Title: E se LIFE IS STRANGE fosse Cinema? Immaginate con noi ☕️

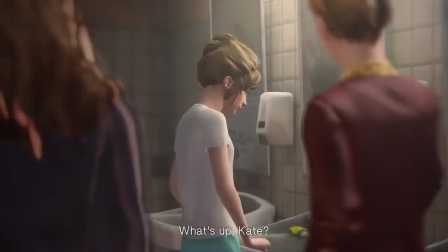270s
Queste sono davvero di alto livello, solo raramente risultano forzati,
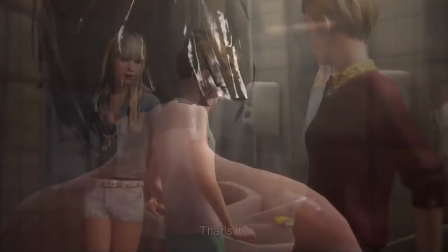274s
e quando succede è quasi esclusivamente nelle conversazioni secondarie, o a causa dei rapporti dei dialoghi con il gameplay.
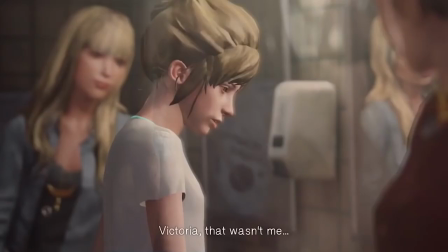281s
Quando invece torniamo alla trama principale, il livello della scrittura si alza esponenzialmente, regalando momenti con un impatto emotivo devastante.
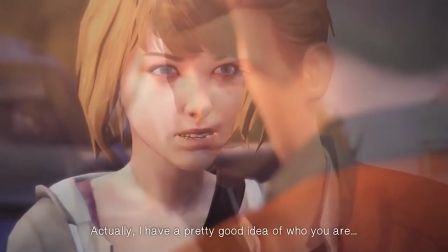291s
La recitazione in motion capture non è di certo valorizzata dalla soluzione grafica,
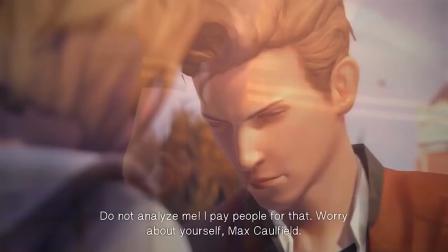296s
tuttavia gli attori hanno fatto un ottimo lavoro in fase di doppiaggio rispettando l'alto livello della sceneggiatura.
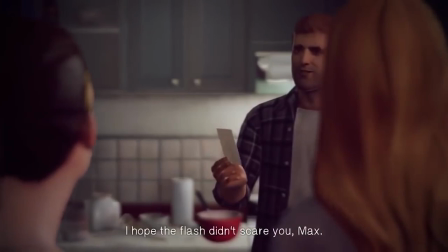301s
Gli stessi registi si sono trovati in difficoltà a causa della esagerata potenza delle interpretazioni, perché sovrastavano emotivamente il comparto grafico che risultava di molto inferiore e quindi incapace di reggere tale confronto.
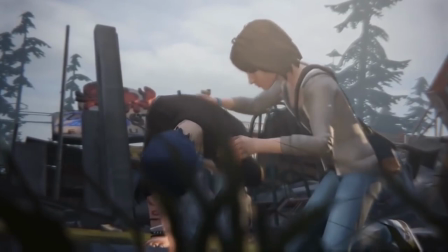312s
I registi hanno quindi dovuto ovviare a tale problema scegliendo delle inquadrature che mascherassero questo deficit, che forse sarebbe dovuto essere stato preso in considerazione prima.
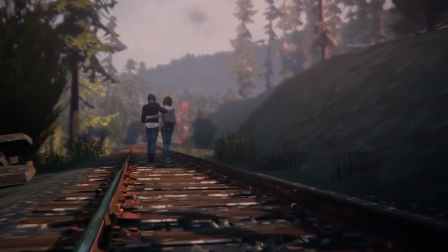325s
Come abbiamo detto, la grafica stilizzata di questo gioco trova un'armonia che, nonostante nei primi minuti risulti un po' obsoleta, ci permetterà poi di innamorarci della bellezza e della tranquillità degli scenari in cui saremo immersi.
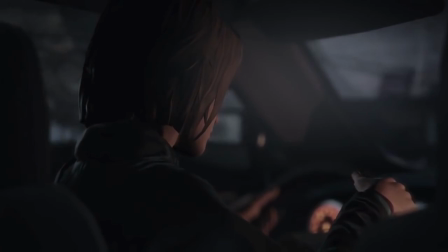338s
Se quando la situazione si fa critica e i colori diventano freddi e asettici, quasi tutto il resto del gioco è permeato da colori caldi ed avvolgenti.
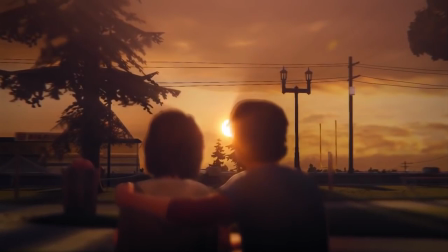347s
L'intenzione di mantenere queste tinte giustifica la scelta di ambientare la maggior parte delle scene nella cosiddetta Golden Hour,
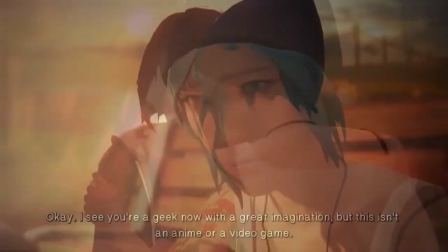355s
perché il tramonto, possiamo dirlo, è il momento perfetto per Life is Strange.
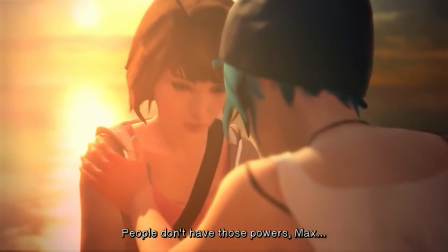359s
Tutto è incorniciato da una fotografia che traduce l'atmosfera tipica della visione adolescenziale, melanconica, nostalgica.
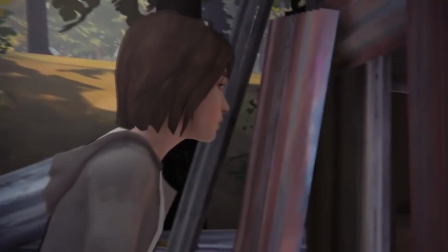367s
Gli ambienti sono curati nei più miseri particolari. Potremmo passare ore a vagare osservando la meraviglia che ci circonda.
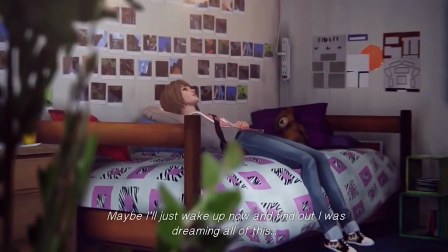374s
Il giocatore più attento, l'esploratore, viene anche premiato con situazioni che non sono necessarie per la comprensione della trama.
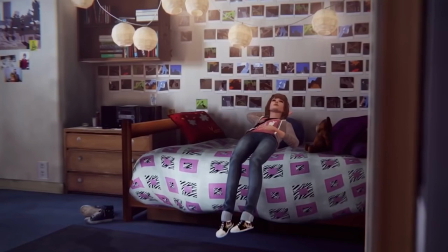381s
Ci sono dei luoghi in cui potremmo fermare Max e osservare la tranquillità che ci circonda, godendoci inquadrature suggestive. Indie malinconica, da José González agli Algei. La musica rispetta, ma forse è meglio dire modula, l'anima del gioco.
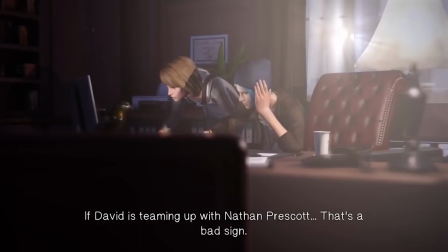399s
I registi stessi dichiarano che molte scene sono state costruite sulla scelta della canzone, influenzando il montaggio e la fotografia.
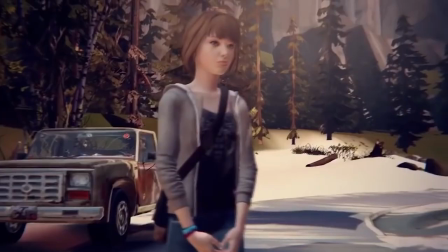406s
E la sinergia tra questi due elementi è innegabile. Le canzoni sono indie malinconiche, Life is Strange è indie malinconico, Max è indie malinconica.
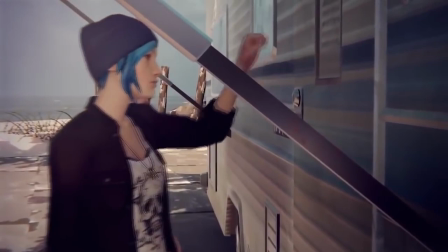415s
I tramonti, la pazienza di alcune inquadrature e dei loro movimenti sembrano in un rapporto sinestetico con la dolcezza delle chitarre e le voci calde.
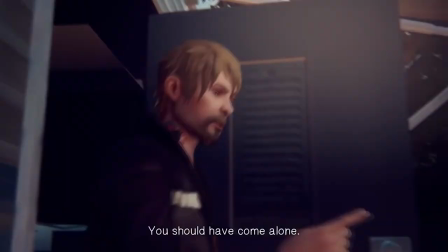424s
Facciamo un esempio. Golden Hour è una canzone suggestiva, nostalgica e sembra incanalata in una netta intenzione indie.
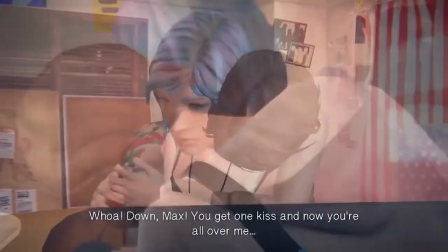430s
Per quanto riguarda la colonna sonora originale, riportiamo anche l'opinione di Dennis Ronchese,
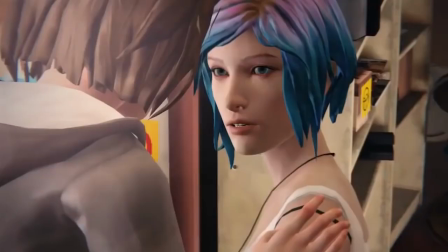436s
tastierista fusion jazz degli Z. Dennis nota come le chitarre crescano e spariscono facendo il verso del moto perpetuo della risacca oceanica, mentre il piano è un elemento di soggettività umana. In sorta, le chitarre sono il mare e il piano siamo noi che guardiamo il mare. Non possiamo sapere veramente che cosa avesse in mente il compositore, ma di certo possiamo dire che ha vinto la nostra immaginazione. Abbiamo voluto trovare dei riflessi di Life is Strange nel cinema. Intanto il paragone con Twin Peaks risulta ovvio quando parliamo
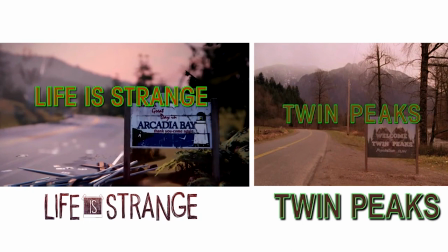469s
di una persona scomparsa e dei volantini che la ritraggono in giro per tutto il paese. L'ambientazione è appunto un paesino in cui tutti si conoscono, ma tutti hanno dei segreti da nascondere.
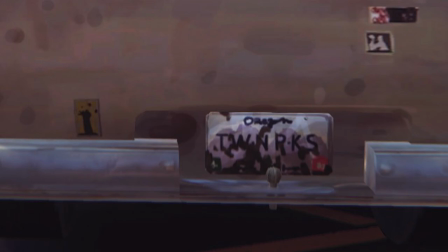480s
Il paragone con Twin Peaks ci viene palesato dagli stessi registi con delle piccole chicche che ci nascondono qua e là nel gioco. La stessa intenzione degli autori di Life is Strange di ambientare tutta la storia nella cosiddetta Golden Hour l'abbiamo trovata anche nell'opera di Iñárritu, Revenant.
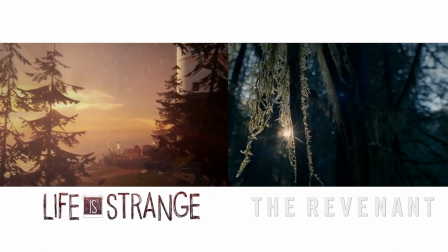497s
Poi di certo la differenza è palese, Revenant ambientato nel freddo della neve con il freddo della luce crepuscolare di quell'ambientazione, e di contro abbiamo Life is Strange che, come abbiamo detto prima, vuole premiare il caldo del tramonto sull'oceano.